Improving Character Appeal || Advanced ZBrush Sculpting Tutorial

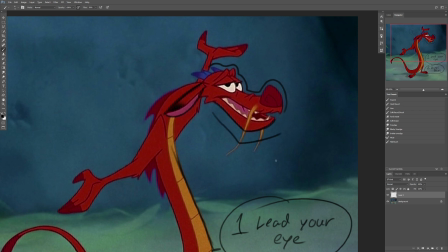4:07 So this is basically what we're looking at in terms of straights versus curves in our character's face. So down here at the bottom, we have this pretty simple line, this pretty simple shape, just a kind of simple curve. And then up top, the silhouette is much more complex. And that helps to bring our eye to the top of our character's face, where the eyes and all the expression live.
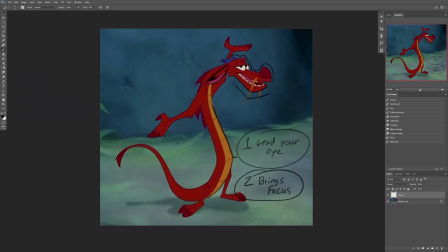4:27 So there's a lot of stuff going on here with this concept, and there are a lot of ways to implement it. But let's see if there are a couple areas where we can integrate this concept into Ricardo's sculpt.
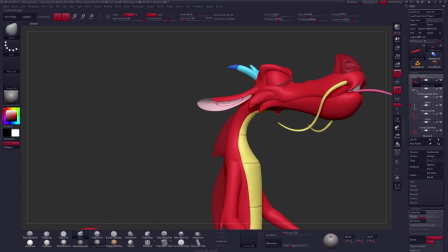4:36 So let's go ahead and start with one of the more obvious places that we notice straights and curves happening, and that was with our character's ears. So I'll go ahead and grab these two meshes and go ahead and set these up real fast. All right, so I've gone ahead and turned off all the poly paint and color on this shape,
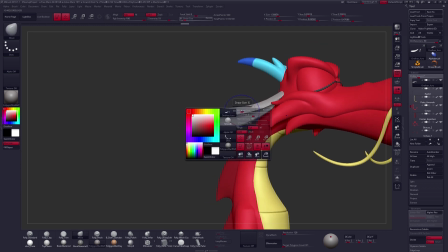4:53 and we are just going to focus on form. So we want the top portion of our ear to be a little bit more straight. So I am just going to simply use my move brush to start tugging and pulling on this geometry here.
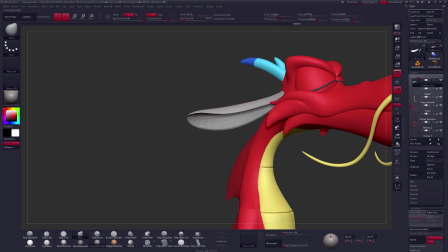5:06 And we don't have to get this, perfectly straight. That's not really the point of our concept. It's really to just create a little bit of a visual contrast here from one portion of the silhouette to another.
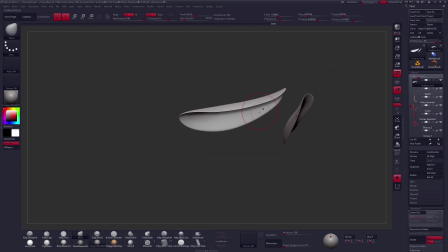5:20 So we're starting to get that a little bit more straight here. We'll go ahead and delete this one on the other side for now.
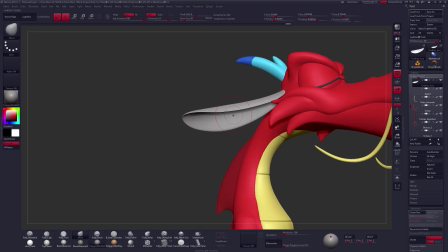5:26 We don't really need it. And that is starting to feel a lot better to me. All right, so we've done it. We've achieved straights and curves. Well, sort of.
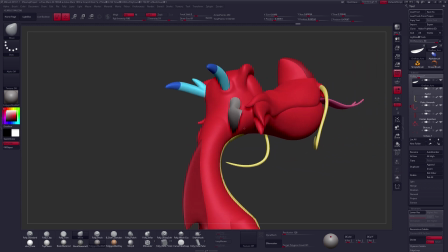5:36 We've done it from one angle here. So we are 3D artists, so we have to kind of incorporate this idea into every angle that we possibly can.
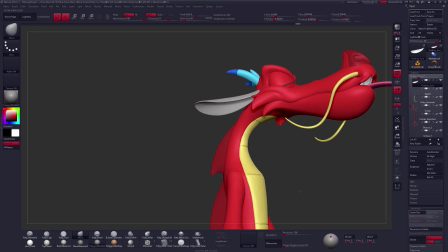5:44 So that feels pretty good from the front view, right? We're starting to get that incorporated very nicely there.
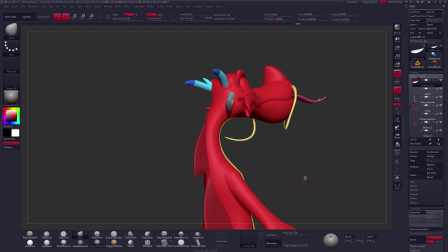5:50 But as we start to rotate around, things kind of start to get a little bit crazy in our silhouette,
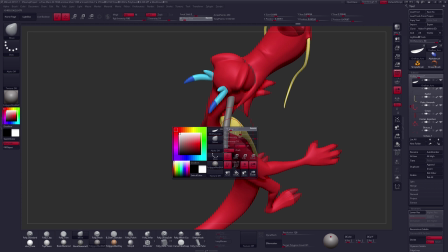5:55 a little bit warbly, and not quite as clean as we would like. So let's go ahead and start focusing on straights and curves here. So to do this, I am just going to create a quick little mask through this shape using the Mask Lasso tool, one of my favorite masking tools to use.
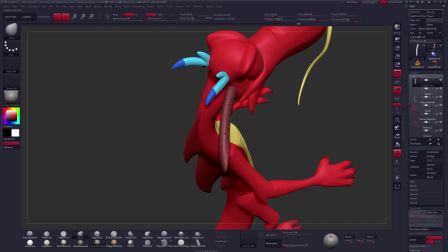6:13 And we'll just go ahead and start giving this a nice clean curve on the back side. And we'll go ahead and get that mask back yet again and try to kind of pull this out a little bit more on the front to start flattening that out,
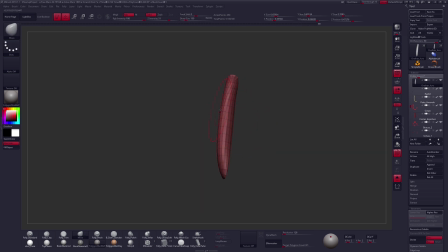6:30 straightening it out, and getting a little bit more of a visual contrast there.
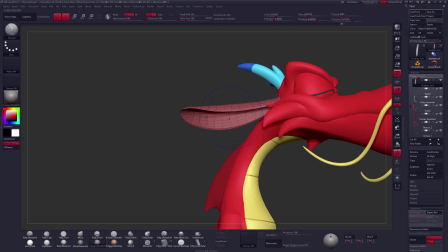6:35 So now we have incorporated that not only into the front view, but also into the profile.
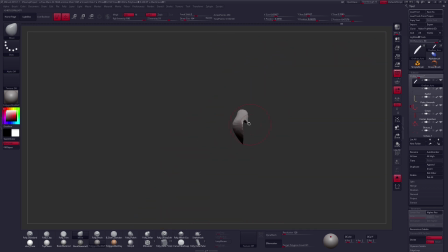6:41 And if we look at this kind of straight on, it looks like we're getting a little bit of some awkward dip in a couple different areas. So there's probably some added volume that we could get here as well. But I think you guys kind of get the basic idea here that we are looking to achieve this idea from as many possible angles as we can.
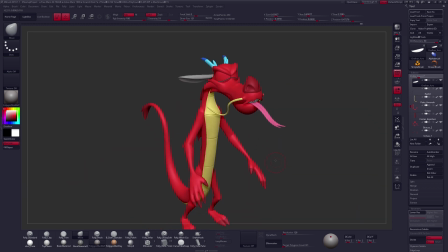6:59 So that's where things really start to get difficult when you are attempting to translate a 2D character concept into 3D,
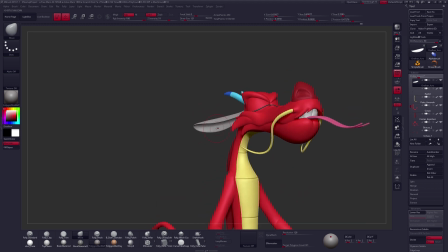7:07 because a lot of the time, this stuff doesn't translate to every possible angle that we need to achieve.
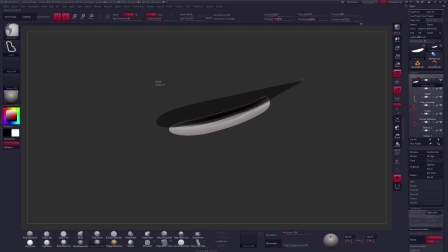7:12 And that can be really tough, especially once you start getting into posing and you find that things in 2D tend to be cheated. But let's go ahead and look at a couple more areas here that we can work on improving straights and curves in this character.
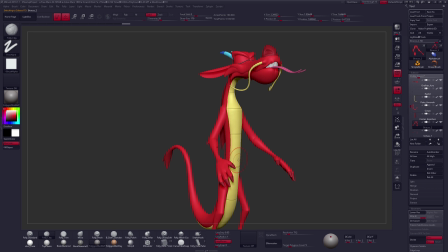7:25 Another area that this concept is really applicable is typically found in the limbs of your character.
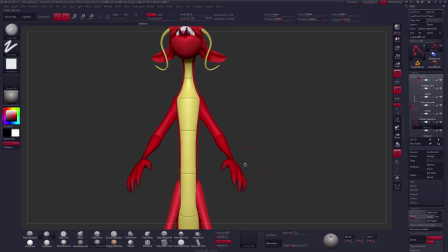7:31 So I've gone ahead and remeshed the character's arms here really quickly, and we're gonna look at these in silhouette only.
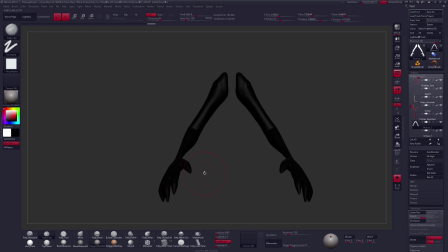7:38 So let's go ahead and turn off the poly paint, and I'll just flip the color to black. So let's go ahead and get an idea of what we're looking at. So unfortunately, what I can tell is that the shape is not what we would call perfectly parallel, right? These are not perfectly parallel lines, but they are symmetrical in what's happening in the silhouette.
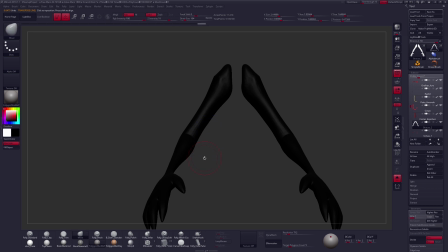7:58 And that ends up being very visually boring. So let's try to incorporate some straights and curves here to make this a bit more visually interesting.
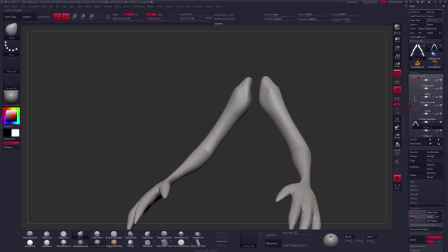8:05 I really like the dip in that we're getting on this side of the silhouette. I think that looks really cool. So let's get a little bit of the opposite happening on the other side of the arm.